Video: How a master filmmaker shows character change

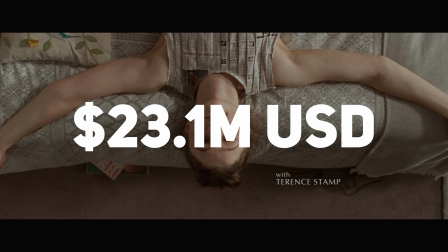0:00 Edgar Wright's Last Night in Soho was unfortunately a huge flop at the box office, I myself didn't even see it in the theater, but rather opted to rent it on streaming.
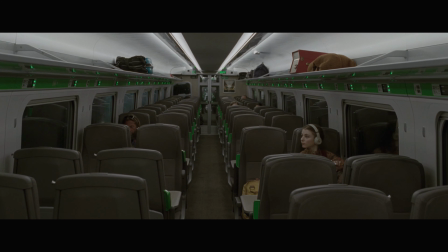0:08 I gotta say though, I'm really glad I did. It's always refreshing to see a completely original idea take shape on screen, and with an Edgar Wright movie, a filmmaker who's made films such as Baby Driver, Scott Pilgrim vs. The World, and Shaun of the Dead,
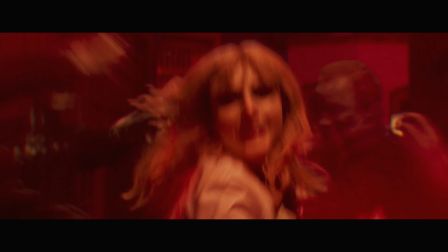0:20 you know you're truly gonna get something special. After watching Last Night in Soho, I immediately knew I wanted to make a video about it, but at first I wasn't sure where to start.
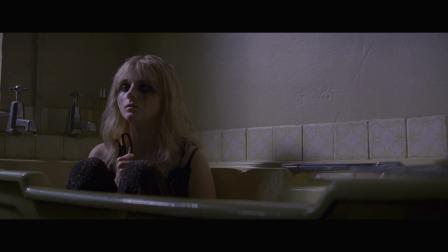0:27 There's so many great aspects to this film, the cinematography, the sound design, the editing, but to be completely honest, there's thousands of video essays that talk about Edgar Wright's style.
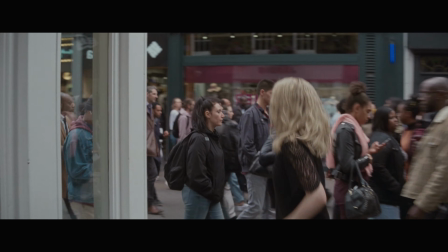0:37 It's obvious that he's a master of his craft, he knows how to make a movie. Go watch any of his films and you can get a really good lesson in how to tell a story.
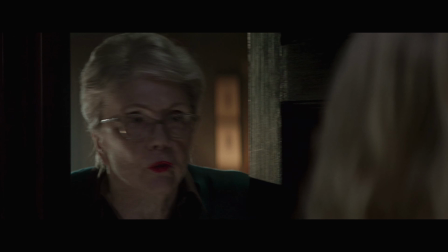0:44 But I do think that with Last Night in Soho, the filmmakers made a choice on this film that glues the whole thing together, and it's a choice that most filmmakers wouldn't even consider.
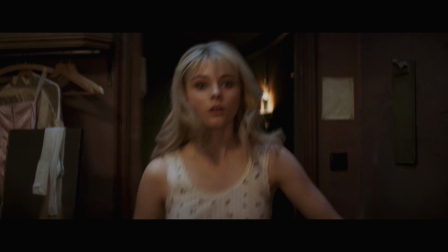0:52 It truly is genius filmmaking at work, definitely a 10,000 IQ move.
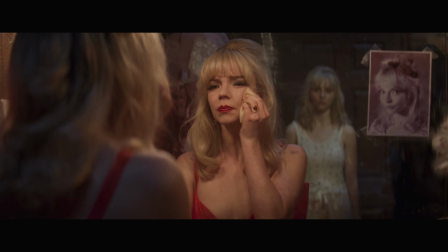0:56 It's subtle, many people might not even think it's that big of a deal, but I promise you it made all the difference in this film.
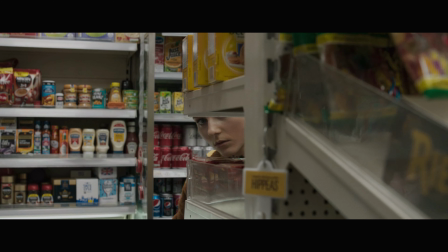1:02 To fully understand what the filmmakers did here, let me set the scene for you. Minor spoilers ahead for those that haven't seen the movie.
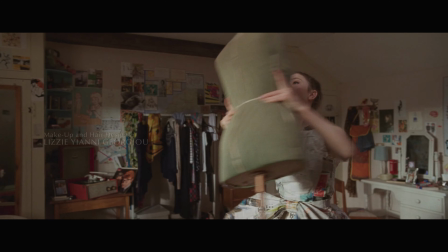1:08 The first act of Last Night in Soho introduces us to the main character Ellie. In these first few scenes, we learn a lot about her.
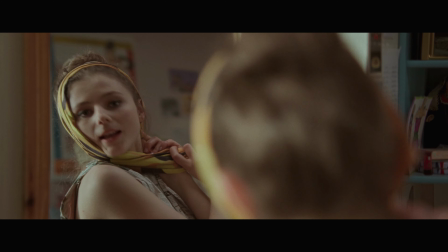1:14 She has a passion for design, a somewhat weird obsession with the 60s, but above all, she's a bit timid.
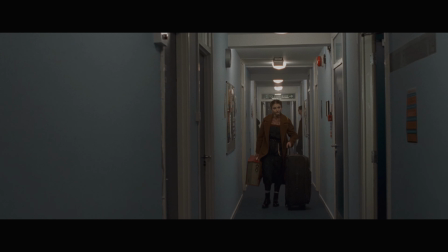1:19 She's kind of weird, different, she doesn't quite fit in, and she for sure lacks confidence in her abilities.
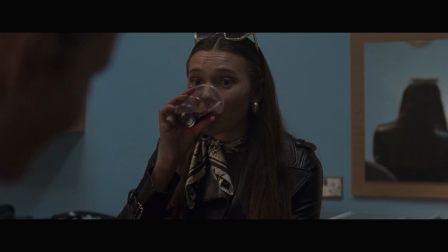1:24 It's during this scene where Ellie meets her new roommate that we first get the hint about what the filmmakers will be doing for the rest of the movie.
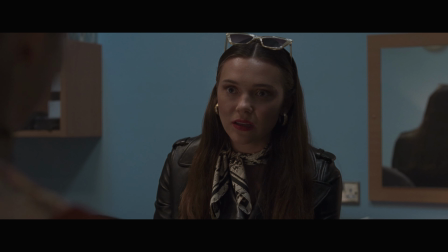1:30 When Ellie meets her new roommate, they talk about what they're wearing. Her roommate brags about the famous designer clothes she's wearing, and Ellie tells her that she made her clothes herself.
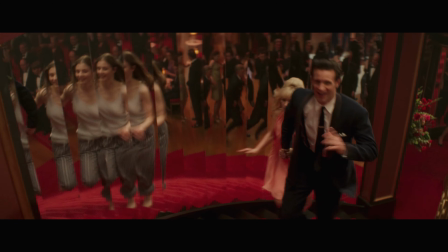1:38 So many times, I hear film analysts talk about composition, lens choice, camera height, and lighting as the main way to convey where a character is on their journey.
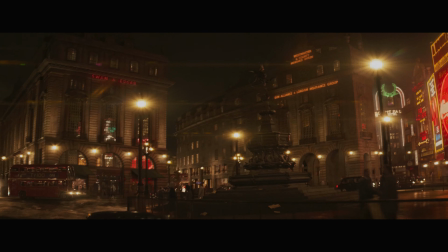1:46 Last Night in Soho does this too, and it does it really well,
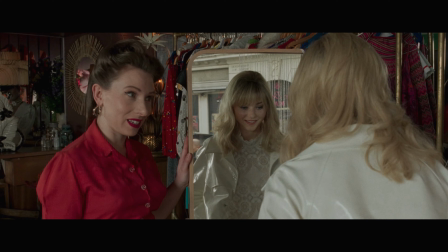1:49 but the way to step it up beyond that is by using Ellie's wardrobe as a physical representation of where she is in her character arc.
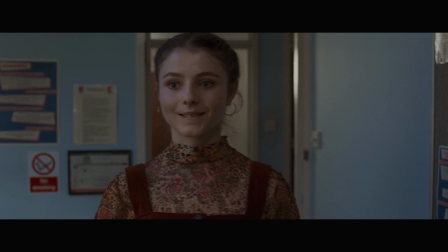1:55 Ellie starts to film like this, but as she grows, she changes. She starts to look like this.
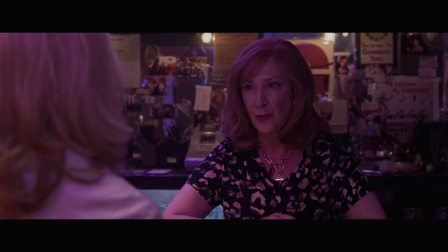2:00 Most people didn't even notice this, but it has a huge effect on how you feel about her as a character. The movie really kicks into gear when Ellie moves into this apartment above an old lady in Soho.
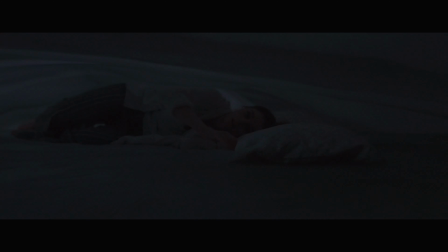2:08 That night, as she goes to sleep, she has a dream. She dreams she is a beautiful, confident, and sensual woman named Sandy.
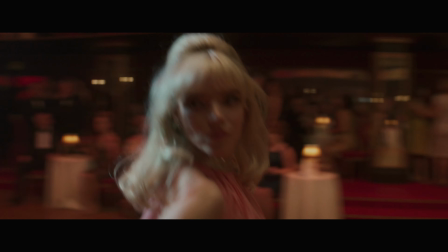2:14 Sandy is everything Ellie believes she should be. Ellie is this timid girl who can't stand up for herself whereas Sandy knows what she wants and she goes after it.
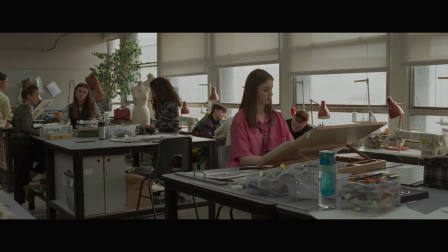2:22 After experiencing this dream with Sandy, Ellie is inspired. She goes to work in one of her classes creating the dress she saw in the dream.
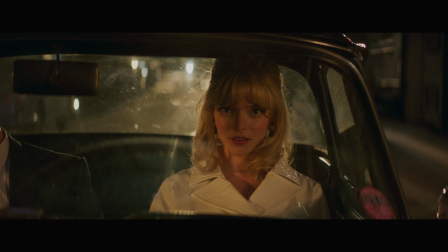2:28 Every night she dreams of Soho in the 60s and spends time with or as Sandy but during the day she still feels like an outcast.
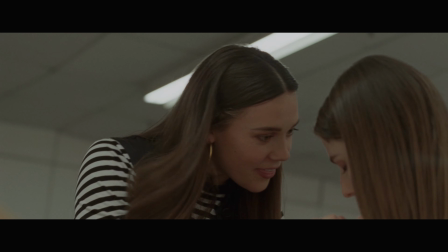2:35 She still has trouble making friends. She decides it's time to be more like Sandy. She dyes her hair and buys some vintage clothes.
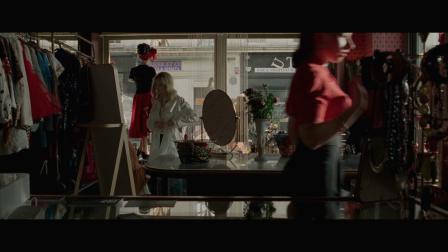2:42 Slowly she starts to change her look to be more like Sandy. This change in her wardrobe represents the big change that's going on internally.
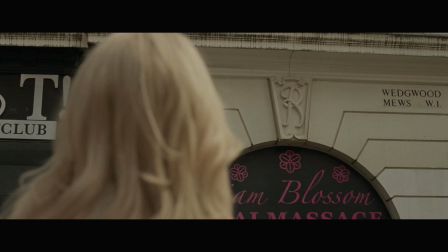2:48 It signals to the audience that Ellie believes that Sandy is the perfect role model for the type of woman she needs to be.
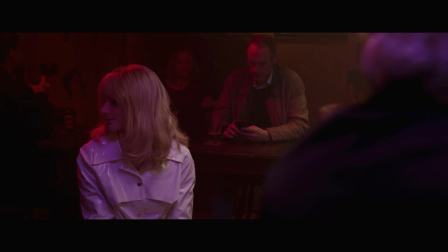2:54 But as the film progresses, we learn that this belief she has is actually a huge lie and her wardrobe continues to change to represent this.
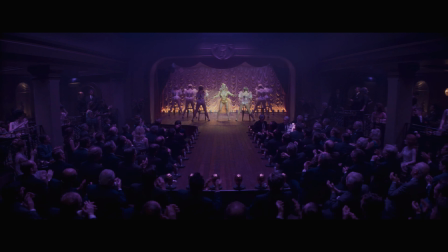3:01 Soon Ellie realizes that these dreams she's been having are actually visions of the past. Sandy moved to the city because she wanted to be a star.
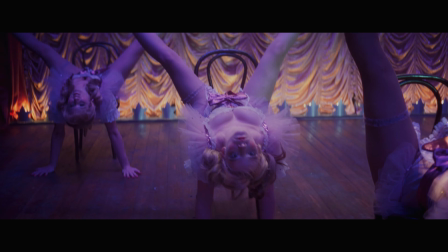3:07 She had dreams of performing, but after her first gig, things took turn for the worst.
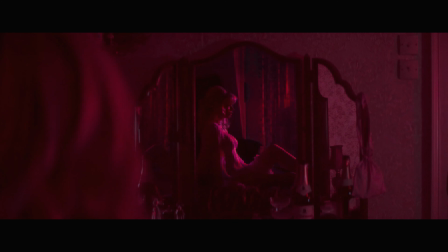3:12 Ellie learns that Sandy was actually being pimped out to the men in town, and these men are starting to haunt her as ghosts.
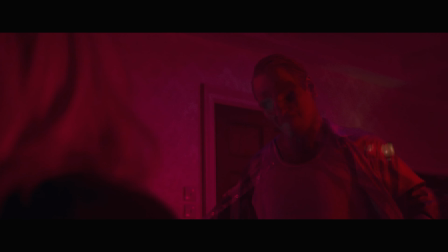3:17 Every night she lives through these visions, witnessing the horror that Sandy was going through, and every day Ellie gets more unedged, more stressed out.
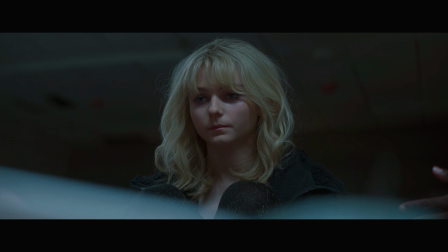3:25 She starts to look more like this. Her eyes darken, her hair becomes more disheveled.
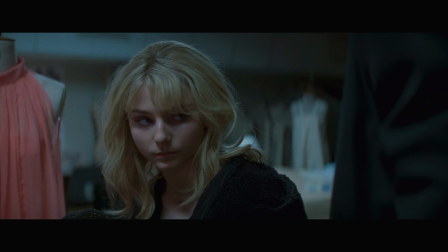3:29 The horror of the life she's beginning to live, a life being haunted by these visions, by these ghosts, is taking its toll on her.
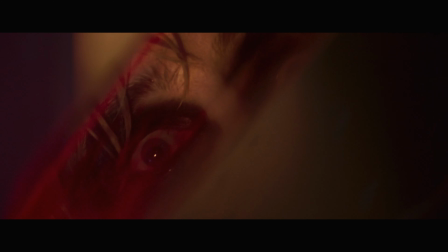3:36 It gets even worse when she witnesses one of her final visions, Sandy being murdered by her pimp.
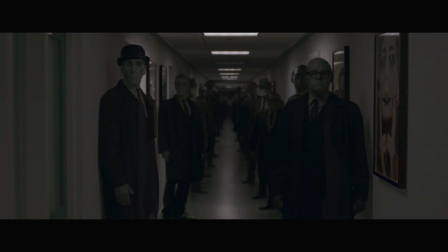3:40 This causes her to spiral out of control and her appearance approaches, well, unapproachable. If you saw this girl in the street, you'd probably keep your distance.
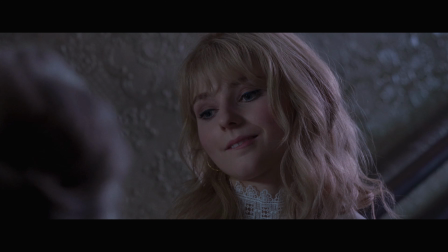3:47 What started as an attempt to look like the woman she looks up to ends up being a descent into madness.
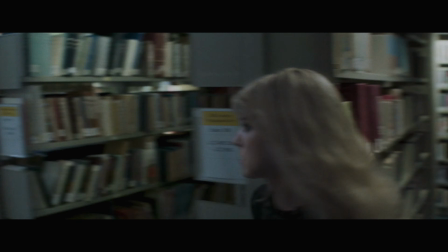3:53 Ellie tries to find Sandy's murderer, but the hauntings begin to follow her even during the day. She goes to the library to look at old news articles and almost stabs a classmate in a ghostly attack.
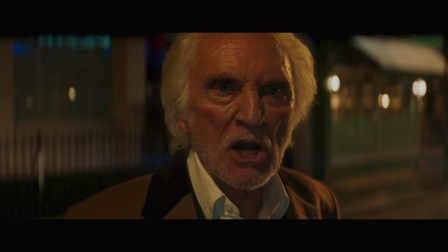4:02 She even confronts the man she believes is Sandy's murderer. This confrontation leads to the man dying after being struck by a car.
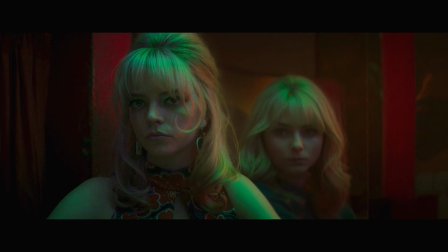4:08 Sandy is spiraling out of control and her appearance reflects this. All this takes a turn when she learns the real truth about Sandy though, the horrifying truth.
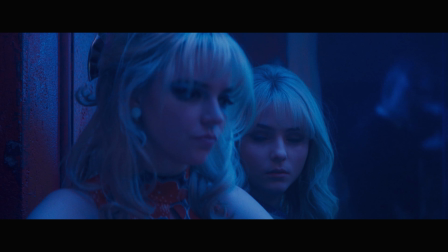4:16 This is a big spoiler so if you haven't seen the film and don't want it spoiled, by all means go watch one of my other videos.
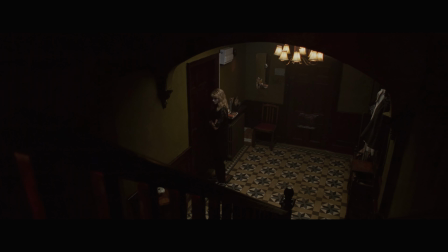4:21 Here's a card to help you get there. In the final act of the film, Ellie decides she needs to leave town.
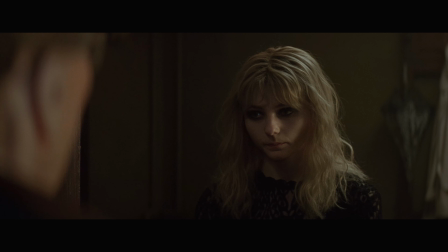4:26 She can't handle the terror that she's living in anymore. She goes to her landlady in an attempt to get her deposit back and this is where she learns what is really going on.
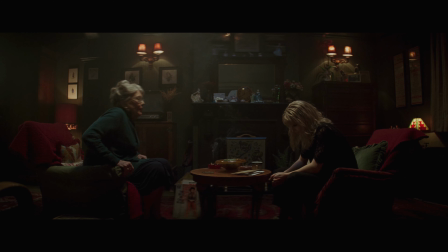4:34 This whole time, Sandy was actually not dead. In fact, Sandy is her landlord and the ghosts of the men who have been haunting her are actually the ghosts
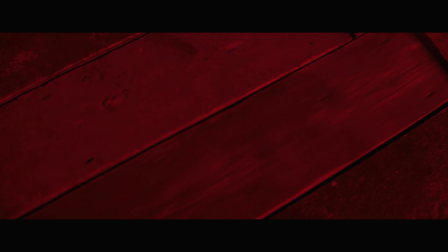4:42 of the dead men that Sandy murdered and stuffed in the floorboards of the apartment she's been living in.
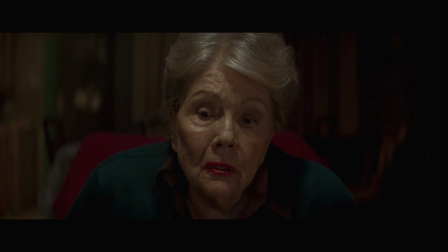4:47 All this time, Ellie wanted to be like Sandy but Sandy was no role model. Her pursuit of her dreams led her to compromising what she stood for and what she wanted.
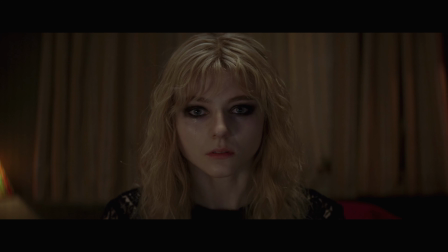4:56 It led her to a place of madness. It led her to be a murderer.
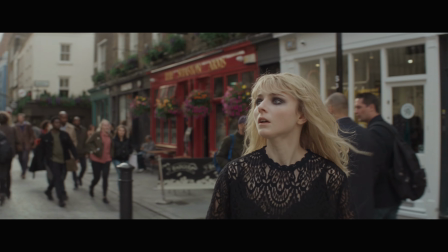4:59 In the same way, Ellie, modeling herself after Sandy, almost fell into madness in an attempt to find her killer.
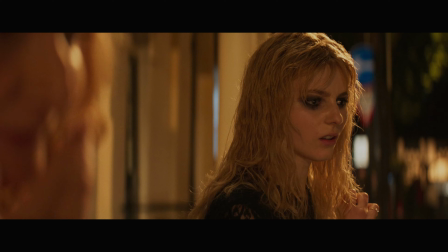5:05 She almost stabs a classmate and even gets an innocent man killed. The more she becomes like Sandy, the more she looks like a psychopath, and that's what I think is truly brilliant about this movie.
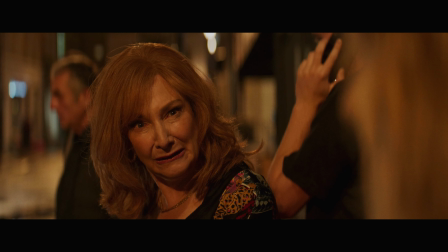5:14 It's not flashy, but it's so well thought out. You can tell that in every shot, they made sure to make Ellie look exactly how she was feeling on the inside.
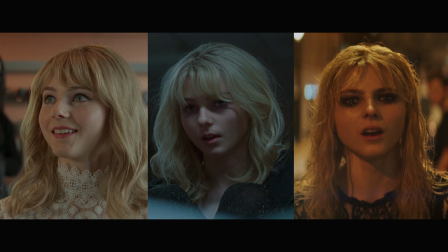5:21 Her slow descent into madness is perfectly displayed on her hair and makeup and wardrobe.
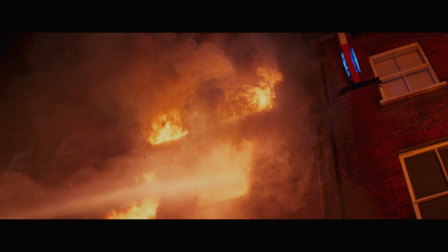5:26 In the end, after Ellie escapes a final murder attempt by Sandy, she debuts her work at the student fashion show, and she looks different.
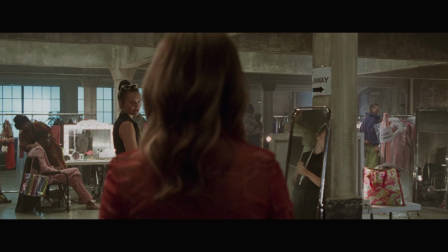5:33 Ellie has her old hair color, but it's curled. She's dressed a bit more stylishly, but it's still within her voice.
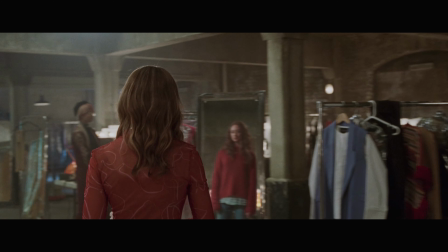5:39 She carries herself with confidence, but not because she's choosing to be like Sandy, but because she's choosing to be like her best self.
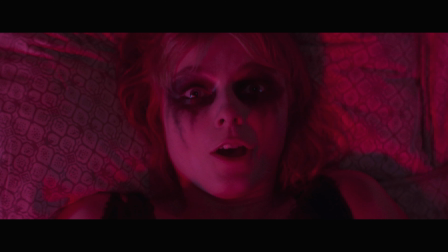5:46 I know sometimes we like to focus on the flashy stuff, the cool camera angles and the sick VFX, but it's important to remember that filmmaking is multi-layered.
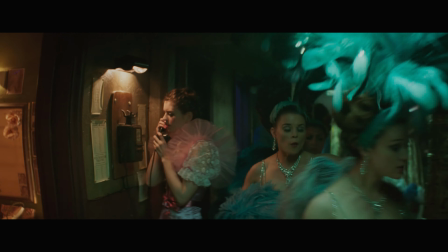5:53 Don't overlook the little stuff, as it can have a profound effect on the film itself. But anyways, that's just my take.
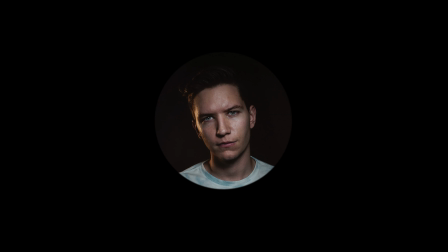5:59 What do you guys think? Do you think I'm overhyping this technique? Let me know in the comments down below. Thanks again for watching guys and as always, I'll see you in the next one. Peace.